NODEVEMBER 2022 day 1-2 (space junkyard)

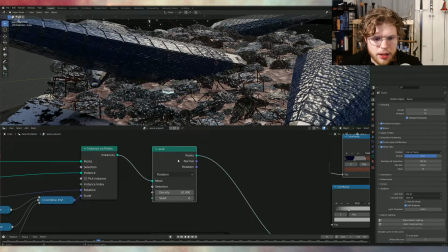498s
So this is just distribute points on faces, whatever it's called.
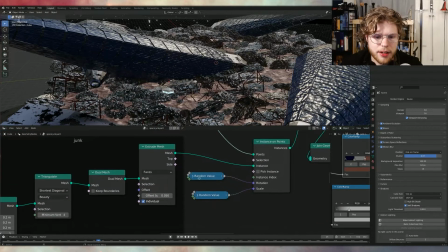502s
And then I just instanced some more junk piles, and this was just a cube.
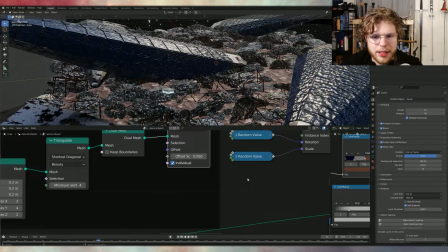508s
But again, I triangulated and then dual mesh and then extruded, this time individually, so that we get some more crags and little craggly bits to make it look like trash.
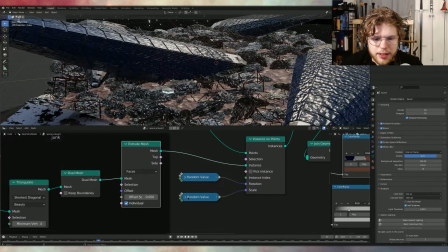517s
And then random values for both the rotation and the scale on those, just one for XYZ.
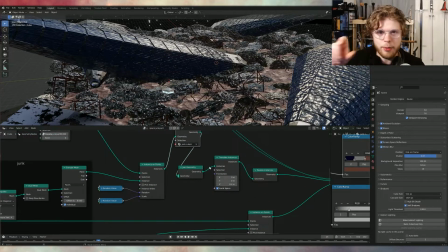522s
And then I gave the material, the junk cubes one, again with that random objects, that random object info output.
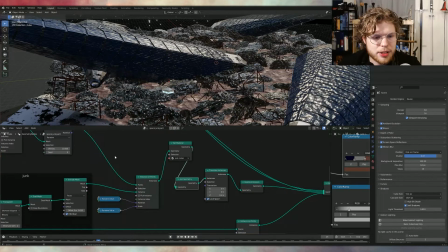529s
And then this drone geometry wasn't really needed because originally I had the piles behind it, but you couldn't really see them, so it didn't matter.
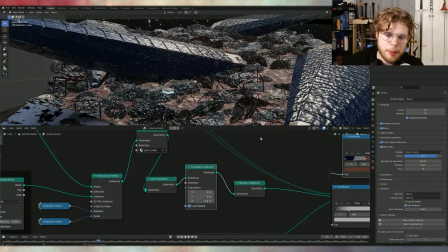535s
And then I translated them to kind of get them more where I wanted. I just have to raise them up a bit. And then, again, that realized instances is on for now. And when I was doing preview renders, just to help speed up things a bit. But then for the final render, I turned it off because I wanted those random colors.
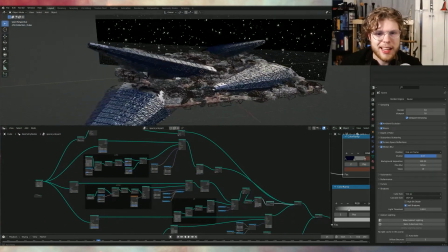550s
So that's the base of the junk. And then I was like, I want a little bit like scaffolding, because I was looking at pictures of like junkyards,
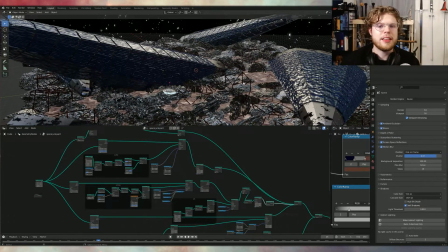557s
and often like when there's a bunch of cars or anything, there's also a bit of like scraggly metal that pops out.
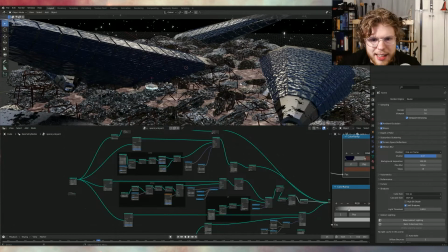562s
So I wanted these like cubes, which are kind of like scaffolding or like wireframe structure bits.
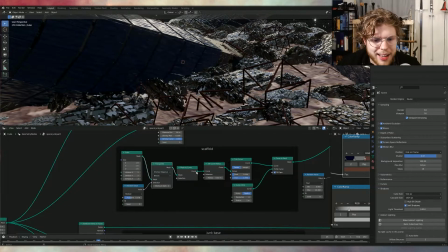568s
So I just started with a cube, triangulated it again, just to get some more random points on it. And then I just turned that mesh to a curve, set the curve radius, and then used a curve circle, which I put down to 4.
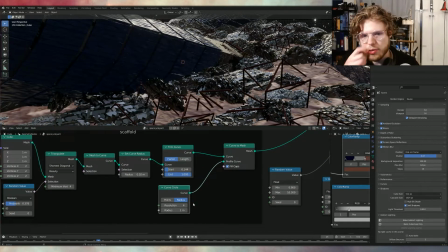583s
You could also use like a quadrilateral if you wanted.
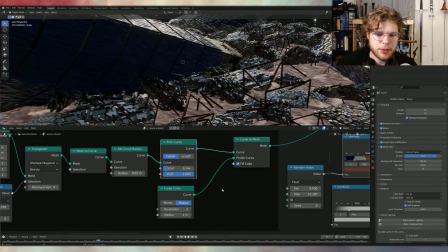586s
But I didn't know initially that's what I wanted, so that's why I started with a curve circle, and then I just put the number of points down to 4.
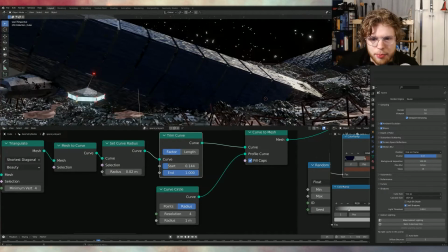593s
And then trim curve, I think, gives it a nice, like, some of these look like they're broken almost. and that you don't realize in the final render that they're all just cubes.
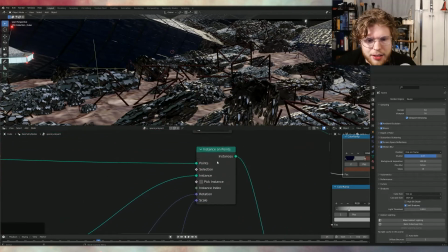601s
And then curve to mesh, and then again, just instance that on some distributed more points, instance it on points, and then changed it around with the, again, random values for the rotation and scale, and then move them up a little bit again and set the material to what I have here called wires.
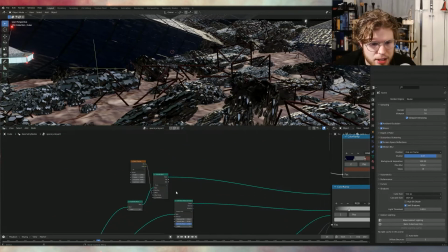620s
And then I also did some subdivide mesh and some extrude mesh for some little rocky bits.
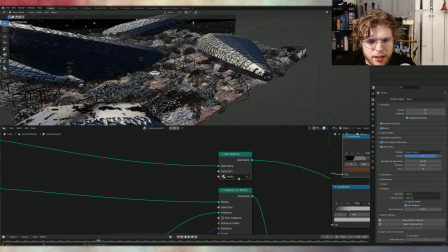629s
And this is actually just the grid right here to give it that kind of ground texture like dirt.
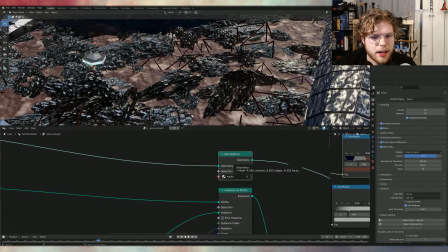635s
So you can see if I turn off this material, this whole ground is going to turn white because it won't have a material. It's gonna, so many things are processing, my poor computer. There we go.
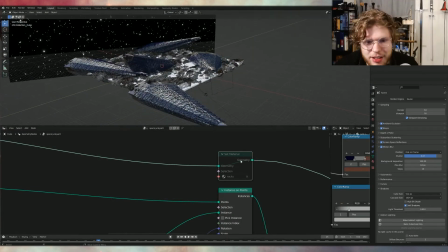647s
So you can see that was just to give the little, instead of using like a displacement modifier, just did it here with in the geonodes, because I didn't want to use any modifiers, even though technically those are procedural until you apply them. But again, just to extrude mesh again for the whole thing.
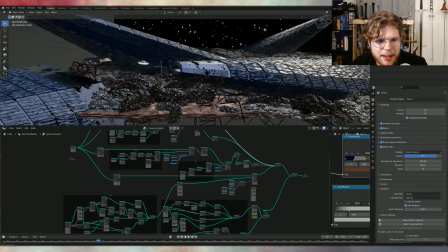665s
And then lastly, the last main thing is I have this little guy, which normally I would hard surface model,
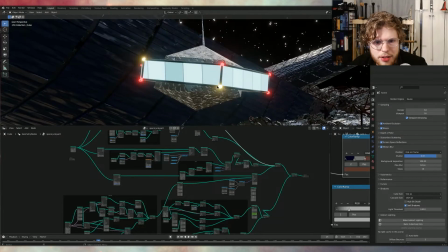672s
but I just did all in geonode, so it's all primitives, all pretty simple.
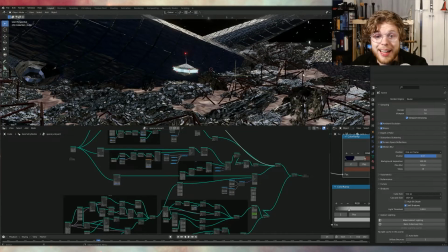677s
This little like droid, and again, I don't have an HDRI, I just have some lights going on.
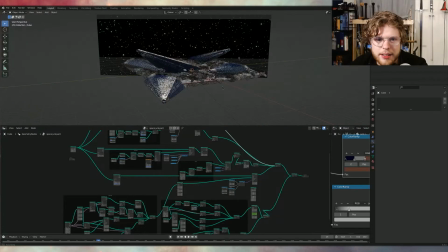686s
A bunch of light spot planes, so I have my main light coming from above,
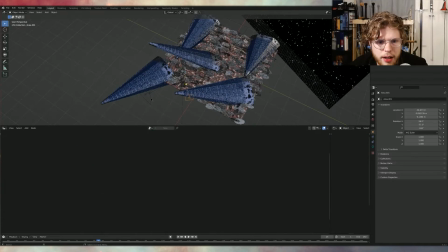692s
and then I have two area lights coming from either side to light up this guy.
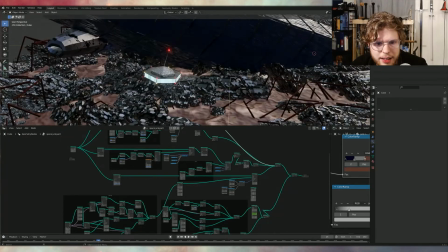699s
And that's my lighting, and then I have a spotlight on him so that he can highlight those in the little trash he's looking at.
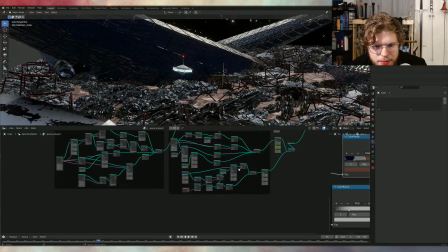706s
But again, he's pretty simple. Again, he's just primitives that I joined together.
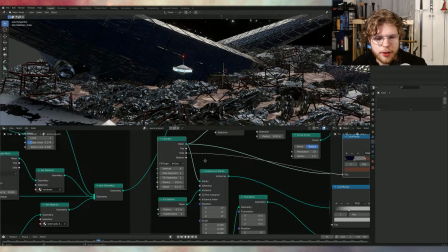711s
So he's got this cylinder is the base start for it, and I changed the vertices to 6, and that's the one that's this rotating one around him.
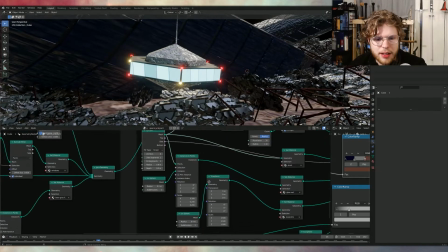720s
And then an icosphere in the middle, and then I use that.
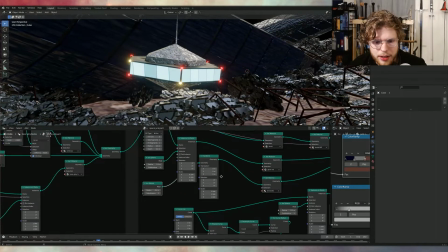726s
Actually, where's that icosphere? This is the other. This is the main one. Icosphere, and then I just joined that to get icosphere and cylinder.
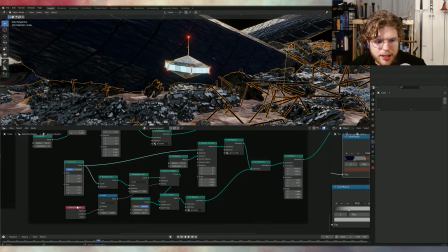734s
And then I also got a curve line down here with a resample, so that's not necessary.
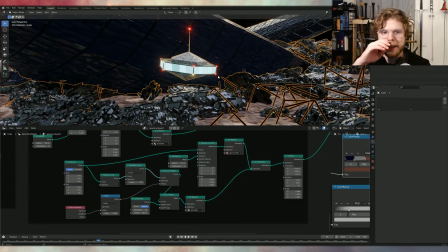742s
I wanted to make it a little craggly, but then it didn't really work.